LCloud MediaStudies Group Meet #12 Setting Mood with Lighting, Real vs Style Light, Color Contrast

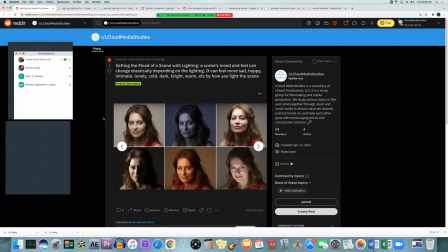[8:02]
If you look top left, that would be more soft light on her face, where it kind of wraps around her, showing her entire thing. There's not much shadow, so it's a little more welcoming. Then if you look at the bottom left, where it's very harsh lighting there's the brights and the darks are very contrasted and her face kind
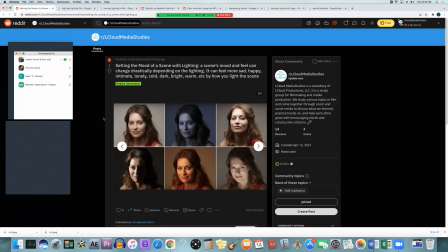[8:21]
of fades off into the shadow that can also give somebody a menacing look or one of those more dramatic looks and that's another thing about the shadows it depends on how how deep those shadows are compared to how bright those bright spots are and if you play around with that you can get a different feel just in
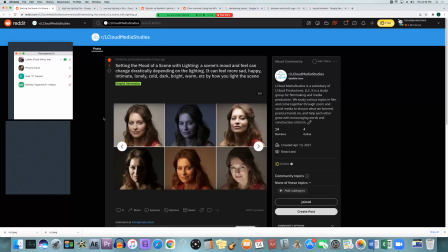[8:39]
how menacing or how brooding or how sad that character might seem like they feel based on how dark those shadows are compared to how bright this bright spots are the brights and the darks the ratio between those are
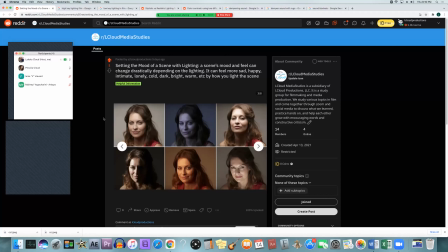[8:54]
where you get the different looks and the different feels a
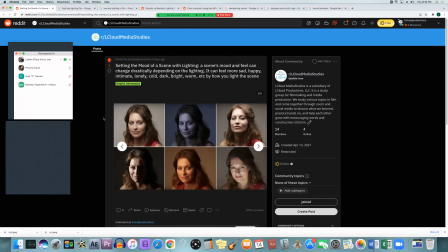[9:10]
higher contrast between lights and darks can add more drama and depth and seriousness while less usually makes it a little more happy and fun silly or romantic depending on what you're going for no contrast between the light and dark is
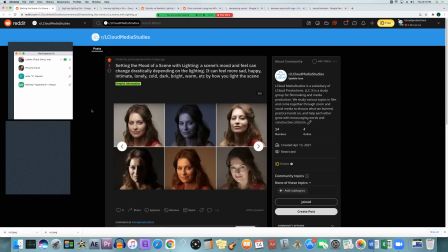[9:25]
creating what's called flat lighting where neither side has any shadows and that can be seen in certain sitcoms and comedies other things like that I'm not sure if I have a picture of it but well
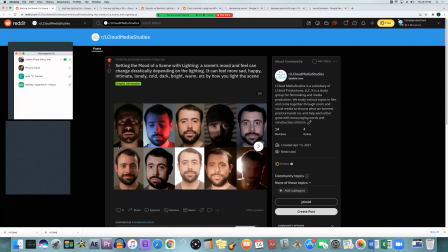I would say that bottom one with the white background is pretty flat so that would be something like that like there's not really much shadow on his face it's pretty evenly lit across the whole thing and that's where you get that kind of flat lighting
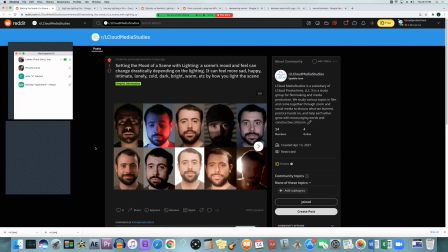[9:58]
there's no definition which isn't necessarily a bad thing but it just does change how he looks and how we feel about what his character is thinking but
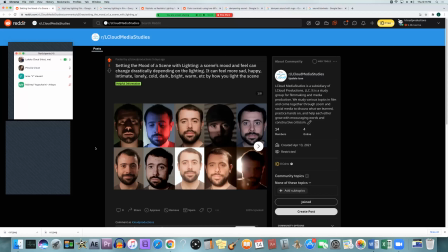[10:17]
like with everything else story is going to trump everything so do what's best for the characters and the story don't just do it because it looks cool don't just do it because you think this will be better for the end movie, if it's not what the character is feeling, it's not conveying that emotion you're trying to tell with your movie,
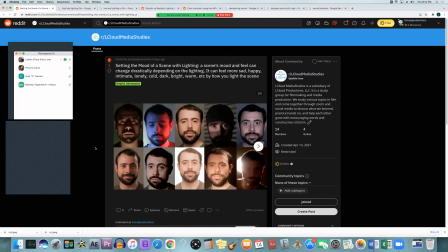[10:37]
then you probably shouldn't do it because the story is going to be the main thing and the feeling you're giving off is what the audience is going to be paying attention to. They want to feel what that character feels or they want to feel what the story is telling them to feel while watching that character if they're not supposed to be in the character's shoes.
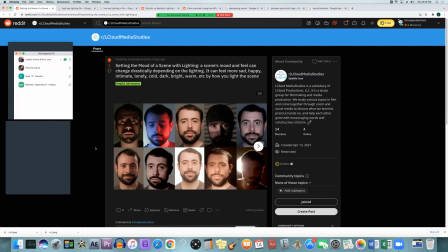[10:54]
and and doing these different lighting styles will will convey those emotions to your audience so you always want to pay attention to how that's going to affect the outcome of the final product whenever you're working on things like this now also a side note it's always good to cross reference the same material
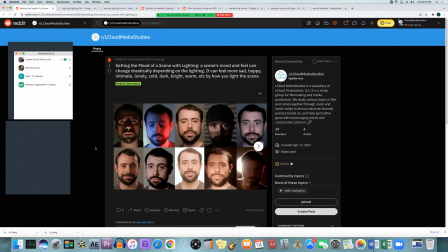[11:12]
as some people give incorrect information there was a guy that said a high key light means that you're raising the key light up and low key means you're lowering it down and everywhere else I've heard it, it just means that there's less light when it's low key and more light when there's high key.
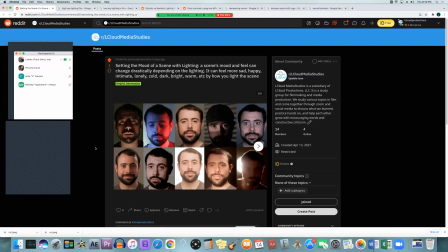[11:30]
And so, you know, just learning from one source, you might think that that's the way it is, but cross-checking when you're trying to learn something new is always good to do.
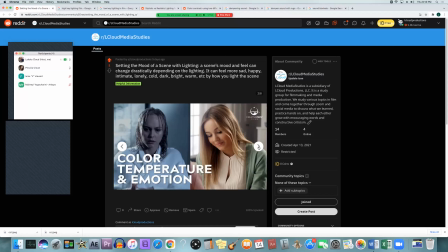[11:46]
Now, as you can see, like the warmer tone on the right, it gives off a little bit more of a happy moment while the blue and the darker tone on the left gives off a little bit more of a cold um i don't know what to call it but it gives off a
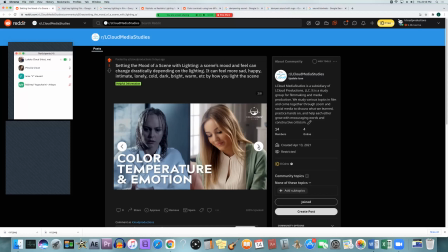[12:02]
different feel completely not just because you know obviously because the character is wet and she's looking down and not looking happy but it's also just the general feel of the entire scene and it could be even more so if we darken the background on the left side and darken more of her face
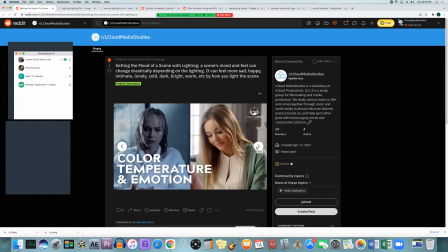[12:20]
put more of her face in shadow you know she could start to look crazy or she could start to look even more angry depending on how we mess around with this light
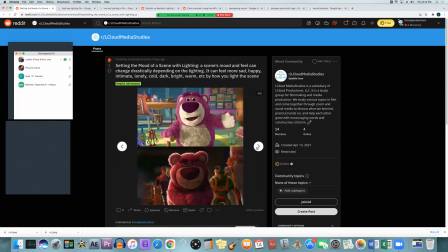[12:33]
pixar is known very well for their lighting how they change the mood of every scene based on how they do their lighting within their animation and you know like um this is a spoiler i guess if you've never seen toy story 3 um but this this character that's not that's your problem that's your fault
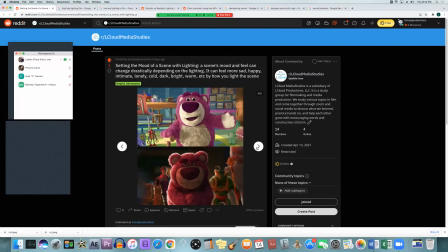[12:54]
yeah it's been out forever so sorry if you haven't seen it but uh the top he he feels like a friendly character and you think that he might be able to help the main characters and at the bottom it's revealed that he's not so nice he's actually leading the people that are you know trying to keep everybody in
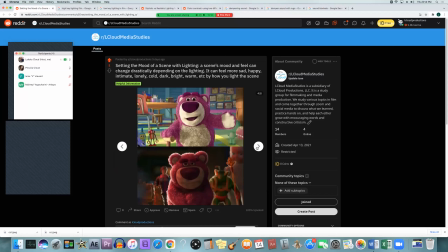[13:12]
and trying to like uh basically be the mob boss in the in the um what is it yeah and so those different lighting was just the style of lighting they did it really shows the
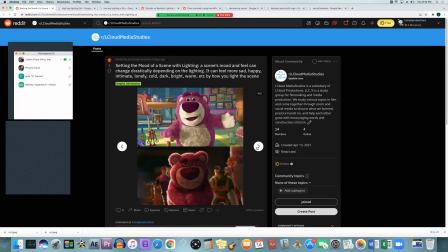[13:26]
contrast between happy and more menacing and pixar is well known for this throughout all of their movies and all their scenes they they use lighting and they use the direction and the amount of lighting and
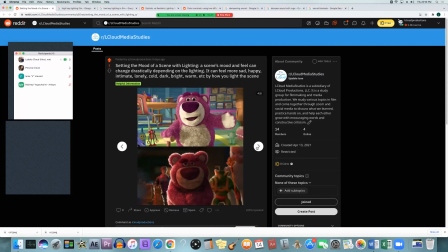[13:40]
all of that very well top is high key lighting there's the whole scene is pretty well lit while the bottom you can't really see much of the background there's a few characters that are a little bit lit but for the most part it's just the backlight making that rim light around the character the stuffed animal and you know a little bit of light on him
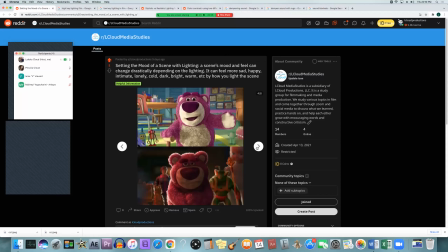[14:00]
to kind of see him brooding in the shadows this
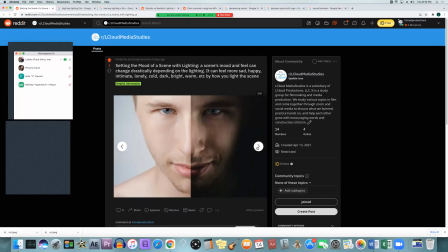[14:06]
guy looks creepy on both sides i think but it kind of shows how on the left side it's not as menacing as on the right side either way i still think it looks kind of creepy but i mean that's just a just a comparison between kind of a high and low contrast
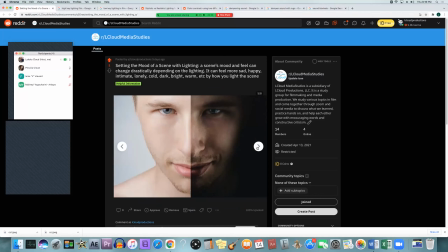[14:27]
low key i mean sorry high key and low key the
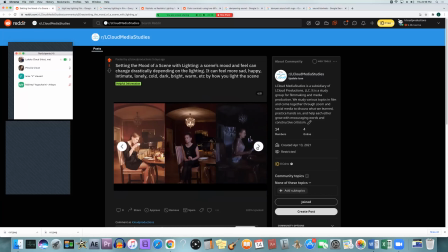[14:32]
other thing that really affects it is color like i was saying the main thing that we can do when we're just using lights without using anything else we have tungsten lights we have daylight lights like hmi lights that use daylight so So these different lighting temperatures are going to change the mood of the scene most of the time,
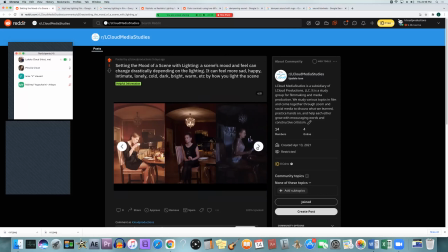[14:51]
too. The brighter ones, the orangier feeling feels more like home. Usually when you go inside of a home, you have these tungsten temperature lights that give off that warmer feel. So it feels a little more cozy. It feels more familiar and like our home.
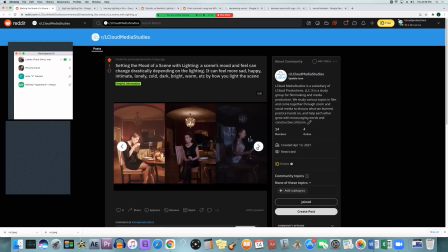[15:09]
So we just we kind of relate to it, I guess, and it just feels more inviting. And then on the right side, you have the more daylight light, the bluer light that is looking a little bit more sad and lonely.
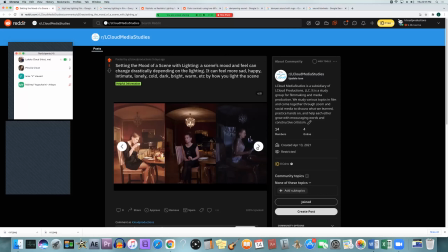[15:25]
And not just that, you can also see how in the background they are turning off all the practicals. They're not letting any light reflect off of anything. So they're making it a much darker tone.